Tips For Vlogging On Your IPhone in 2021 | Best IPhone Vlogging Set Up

Today's video is about how to create a video using your mobile or specifically your iPhone. I'm an iPhone user so I'm going to walk you through the settings that you need to have on your iPhone to create a high quality video if you want to start out on YouTube in 2021. So without further ado, let's go and let's dive into it.
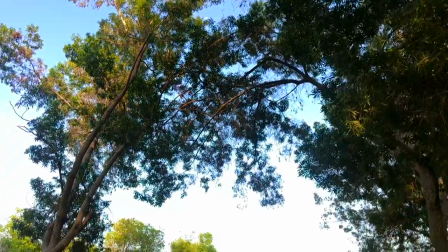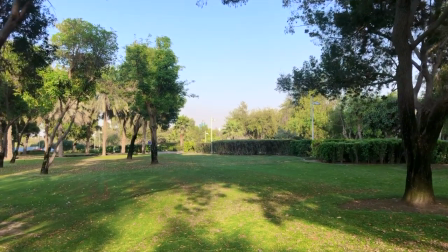[0:28]
everyone
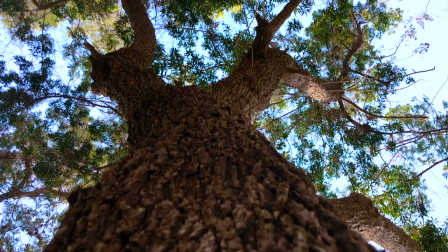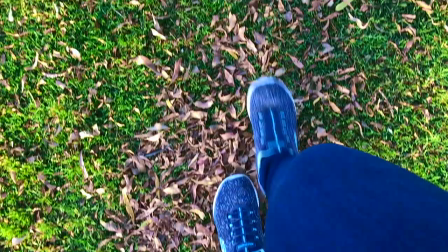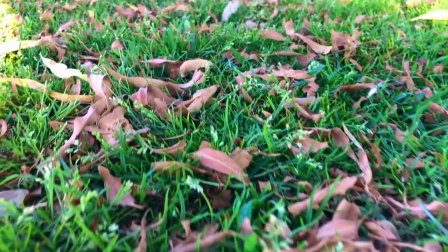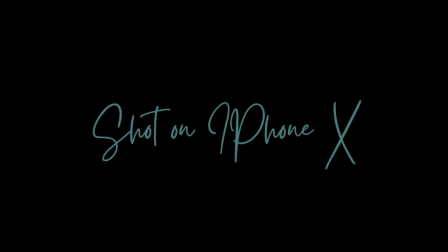and welcome back to my channel just go with Amreen if this is the first time you guys are tuning in welcome to my channel my name is Amreen and I have been a travel vlogger for a little over a year on YouTube now and I started my journey on YouTube using my iPhone and a selfie stick i have done over 60 plus videos on youtube and majority of my footage is shot on iphone x i'm going to walk you through the steps that you need to take to set up your iphone or your mobile to take high quality videos to create content on youtube in 2021 watch this video all the way to the end also there is a free resource for you to download so i will tell you more about that later in the video for now let's get started number one before you go to your camera settings and set the frames per second and all that kind of stuff it's the most obvious thing you should do it's kind of dumb but a
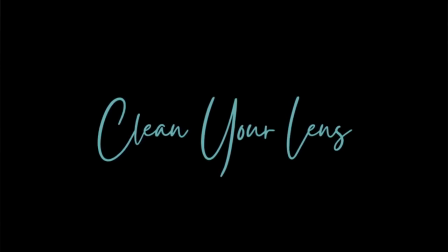[1:56]
lot of people don't do it clean your camera lens yes most of us generally have our phones in a camera case or something like that so
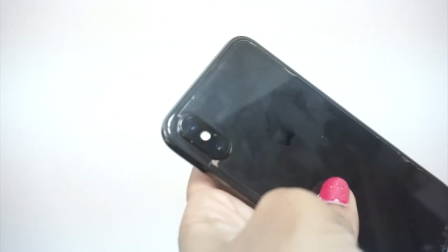[2:05]
there is like a dust that forms around the lens which we don't commonly realize we just take a soft cloth and clean
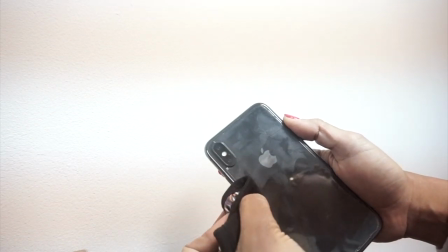[2:12]
your lens not with a tissue because it is going to leave dust particles on the lens number two a common mistake a lot of people do when they are talking to the camera uh to their phones and they have the selfie mode on like i have it right now they
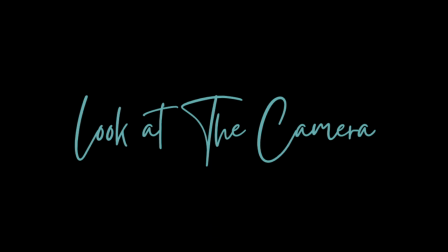[2:25]
are not looking at the lens the lens is a dot so it's a bit difficult for people to keep looking at the lens because sometimes it's just you know it's just easier to look at yourself instead
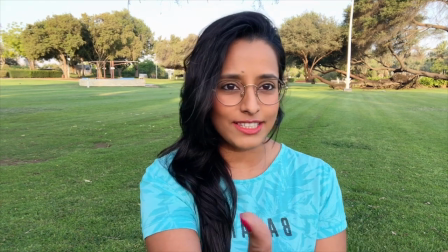[2:37]
of looking at the lens so this is me hi but i'm not looking at the lens right now.
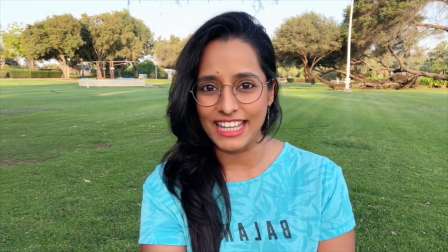[2:43]
I'm looking at the screen. I'm looking at myself talking but this is the lens. This is when I'm looking at my audience and I'm talking to you directly. When you're vlogging, just make sure the camera angle is not straight.
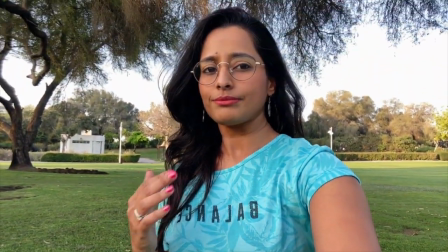[2:56]
Like this is straight. This is slightly high and this is low. This is the most unflattering way of filming yourself while vlogging.
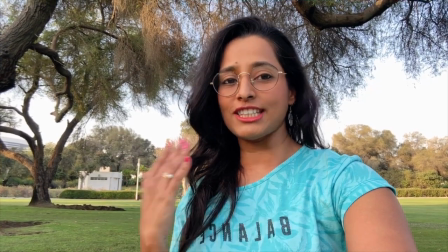[3:05]
Man or a woman, we all want to look good on camera so this is the most unflattering way of filming yourself.